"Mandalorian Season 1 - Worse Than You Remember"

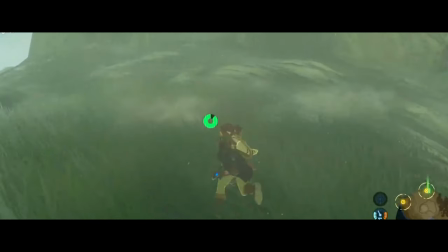[8:17]
The echoing pulse from the tracking fob is all we get.
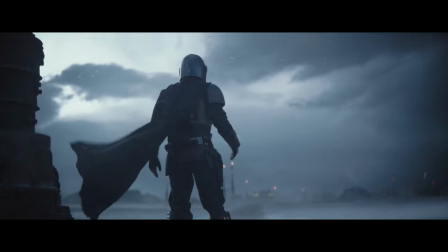[8:20]
With the absence of and any music following it, the viewer already gets the feeling that we're about to slow down and zoom in on a smaller part of this galaxy.
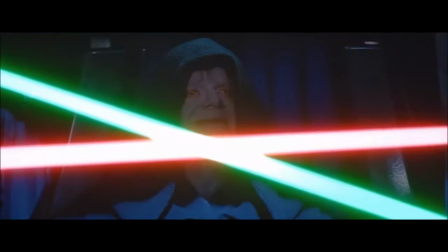[8:29]
This isn't a story about the Galactic War or the Skywalker bloodline. It's a story about one guy and his personal journey set in this universe.
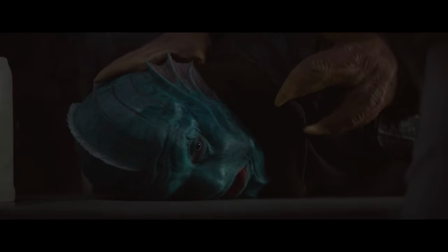[8:36]
We jump to the bar and a fishman is getting harassed by some thugs. I like the design of the fishman.
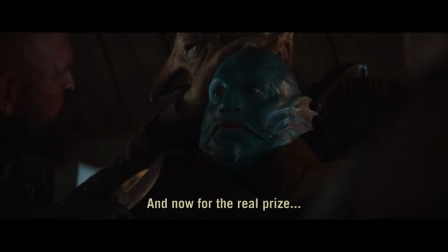[8:41]
It's pretty minimal, but it's a definite step up from the Marvel approach of just painting him blue and calling it a day.
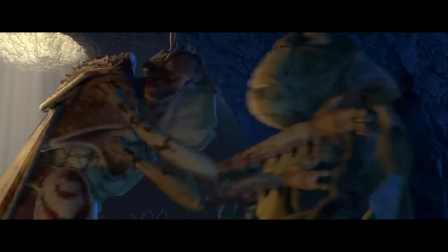[8:46]
Mando makes his grand entrance and says nothing. And I mean nothing. He walks in, sees his bounty, and spots three obstacles in his way.
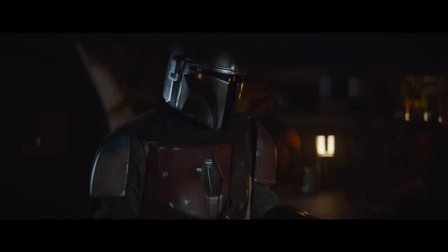[8:53]
When they try to beef with him, he saunters over to the bar and just stands there like an NPC.
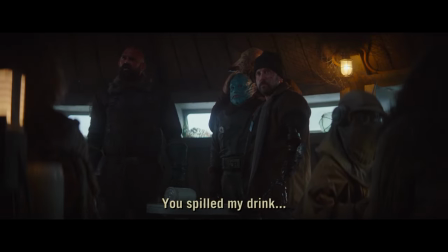[8:58]
The head goon accuses Mando of spilling his drink, and Mando continues to play the quiet game.
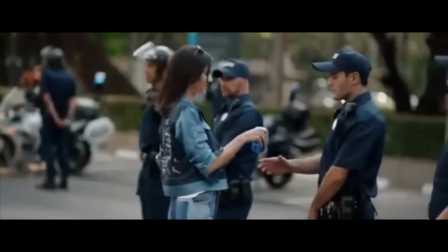[9:03]
These silent shenanigans then prompt all three goons to surround him. In an effort to de-escalate, the bartender offers them a drink on the house and begins to pour it. Head honcho then asks if Mando's armor is real Beskar. This is the first time most fans have heard the term Beskar, and this is a subtle way of alerting us to its value and rarity.
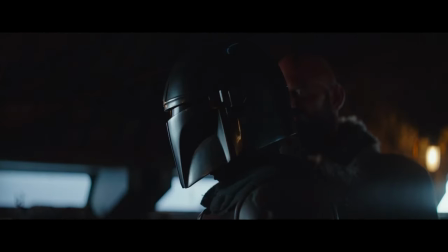[9:19]
The goons press in, and the leader slashes Mando's chest plate plate with his knife. The bartender finishes pouring the drink and slides it across the bar, and then this happens.
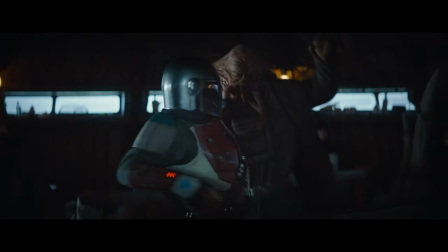[9:27]
I think this one fight alone hooked everybody, myself included. It's nothing grand or acrobatic, but it's markedly unheroic and surprisingly brutal.
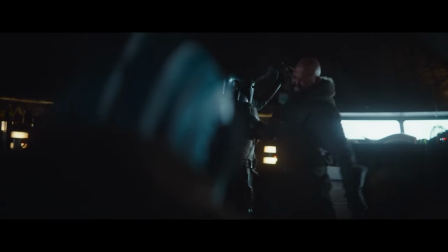[9:35]
The cold and mechanical way in which Mando takes them out tells you that this guy is good at what he does.
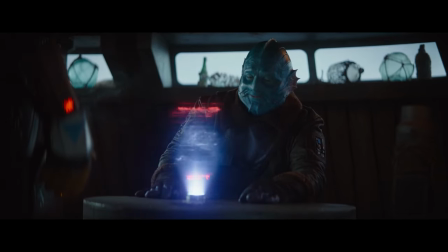[9:40]
And he doesn't care how many kids you're watching, he's gonna get his hands dirty. He reveals himself as a bounty hunter, and we get a creative spin on the classic, "Dead or alive, you're coming with me."
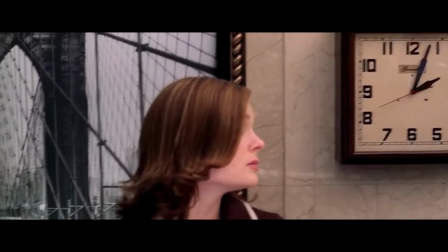[9:48]
In a matter of minutes, the show makes a promise. This is not your typical Star Wars protagonist.
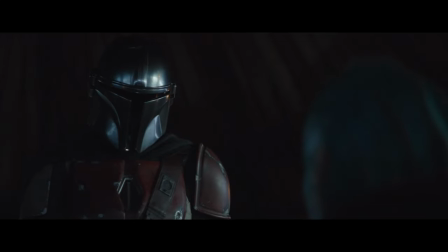[9:53]
He's no virtuous Jedi or charming smuggler. He's a cold and hardened killer, an efficient and no-nonsense badass. He gets the job done no matter how grisly, and he doesn't fraternize with his bounties no matter how innocent or friendly they might seem.
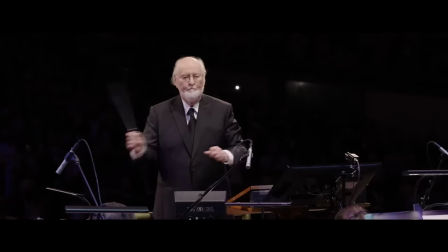[10:05]
The music really drives the point home, though. Most Star Wars music since the first film has either been made by John Williams or tried to recreate that same tone.
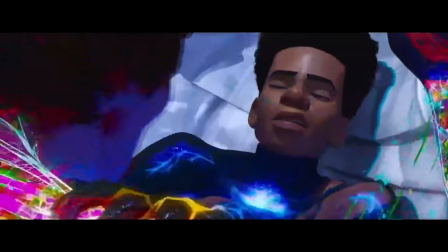[10:12]
Mando's music, on the other hand, says, "Nah, I'ma do my own thing." The theme is no exception.
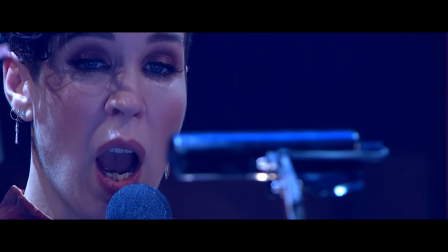[10:17]
It's very reminiscent of the wailing melody of The Good, the Bad, and the Ugly, but with a little Mandalorian twist on it.
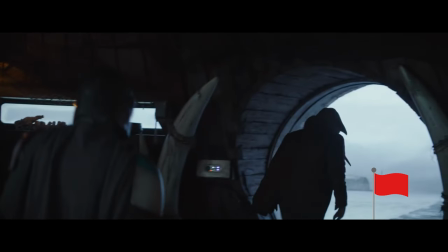[10:22]
This is a decent opening for the show, but there's a little red flag at the end of this fight. The door slice is cool, but it's not very practical.
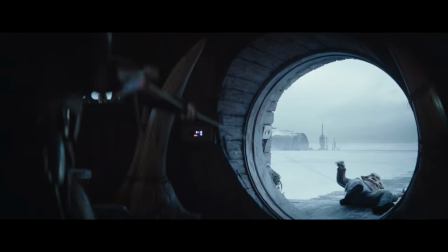[10:29]
Rather than grapple the guy, manually reel him into position, and shoot the door panel, just shoot him in the back.
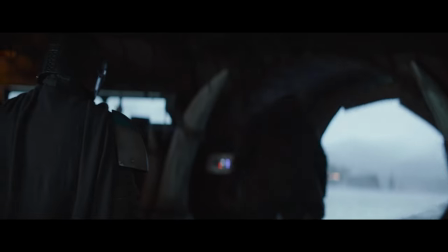[10:35]
It's minor and doesn't impact the plot, but this is our first example of Mando making less than optimal decisions for the sake of theatrics. Other than that, and the awkward silence, this is a strong start for the show. But maybe I'm wrong about the door slice.
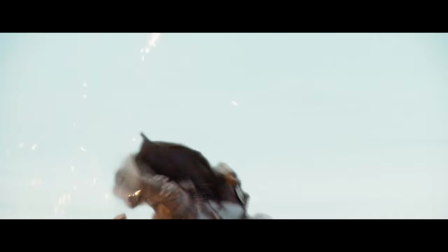[10:47]
Maybe shooting a retreating enemy in the back is simply against Mando's code.
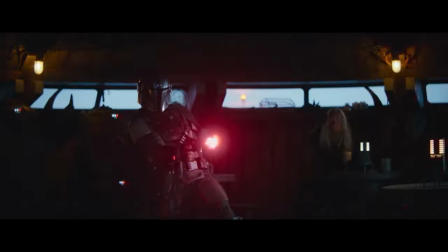[10:50]
It's possible Mando was just trying to prevent this guy from getting help, and only chose to kill him after he pulled out a gun and shot him.
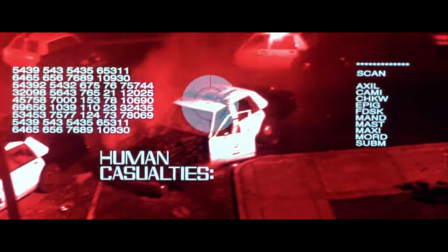[10:57]
Maybe this is meant to show us that Mando does what he can to avoid unnecessary killing, to the point of risking his own life in the process.
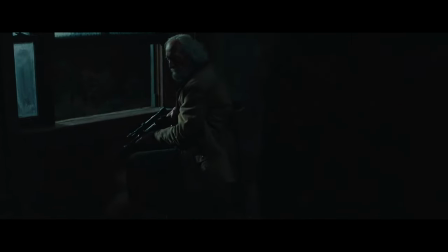[11:03]
Perhaps this is the kind of outcome he gets so often, that it's pushed him to become less compassionate and trusting as time has gone on,
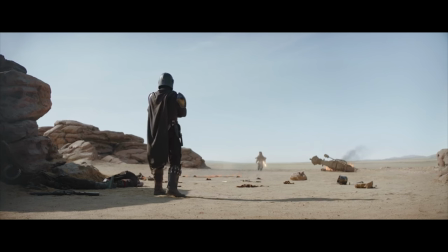[11:10]
because he gets punished every time he tries to show mercy. The show fails to follow this up, so I'm inclined to believe this is me being way too charitable.
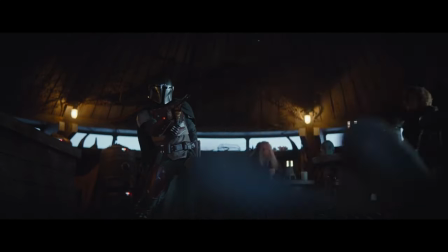[11:17]
Jon Favreau wanted a door slice because he thought it was cool, and I've already put way more thought into it than he ever cared to.
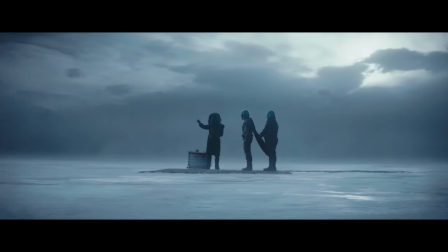[11:22]
Mando goes to call a cab, and the first one called is piloted by a droid. It's squeaky clean, brand new, and Mando is having none of it.
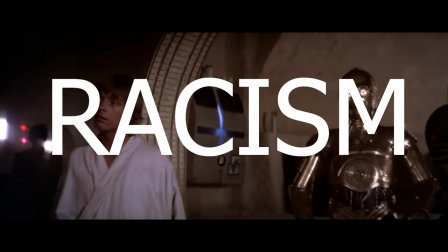[11:29]
What is this? Droid racism? You know what? Not a bad idea.
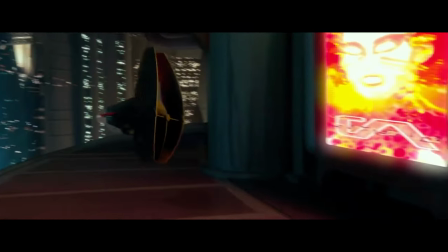[11:32]
For bounty hunter work, droids are seriously overpowered if used correctly, and refusing to work with them could become problematic in a lot of situations.
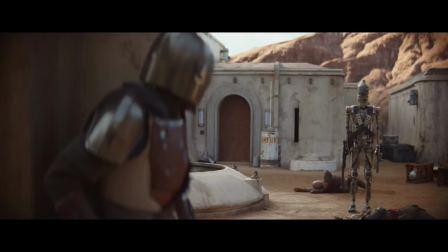[11:39]
This is a creative hurdle for him to overcome and a smart way of nerfing him early on in the show. It also raises more than a few eyebrows.
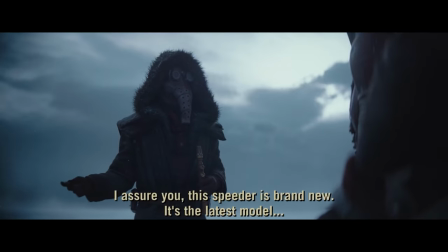[11:46]
No droids? Like, any kind of droid ever? What did droids ever do to this guy? The choice to have the droid speeder be shiny and new while the human speeder is falling apart is played for a joke.
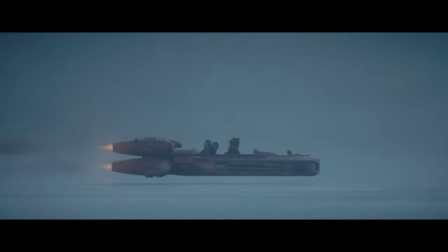[11:55]
The speeder doesn't break down or anything, but it could have, and that's a risk Mando was eager to take.
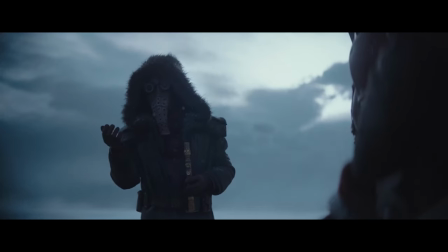[12:00]
Mando paying extra for a worse ride is a great way of foreshadowing that his droid prejudice is a character
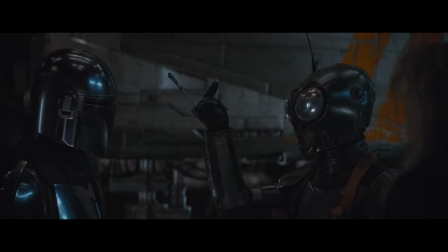[12:05]
flaw that will both impact his decision making and potentially provide consequences for him to grow from.
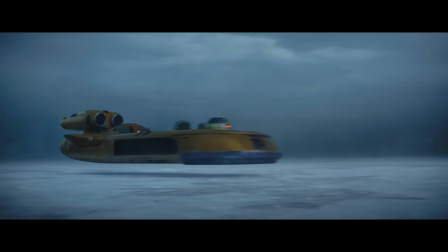[12:10]
Spoilers, it won't. I have to ask, why land speeders? There's barely even a windscreen.
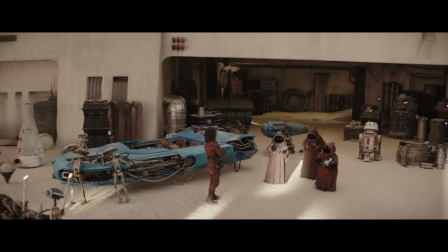[12:14]
Why not something closed so you can keep warm? Is it just so we don't have to come up with anything new? Is it just so we can cram in another reference to A New Hope?
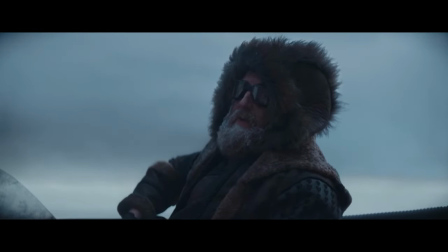[12:22]
The taxi driver warns them to keep off the ice. There'll be monsters lurking in the water.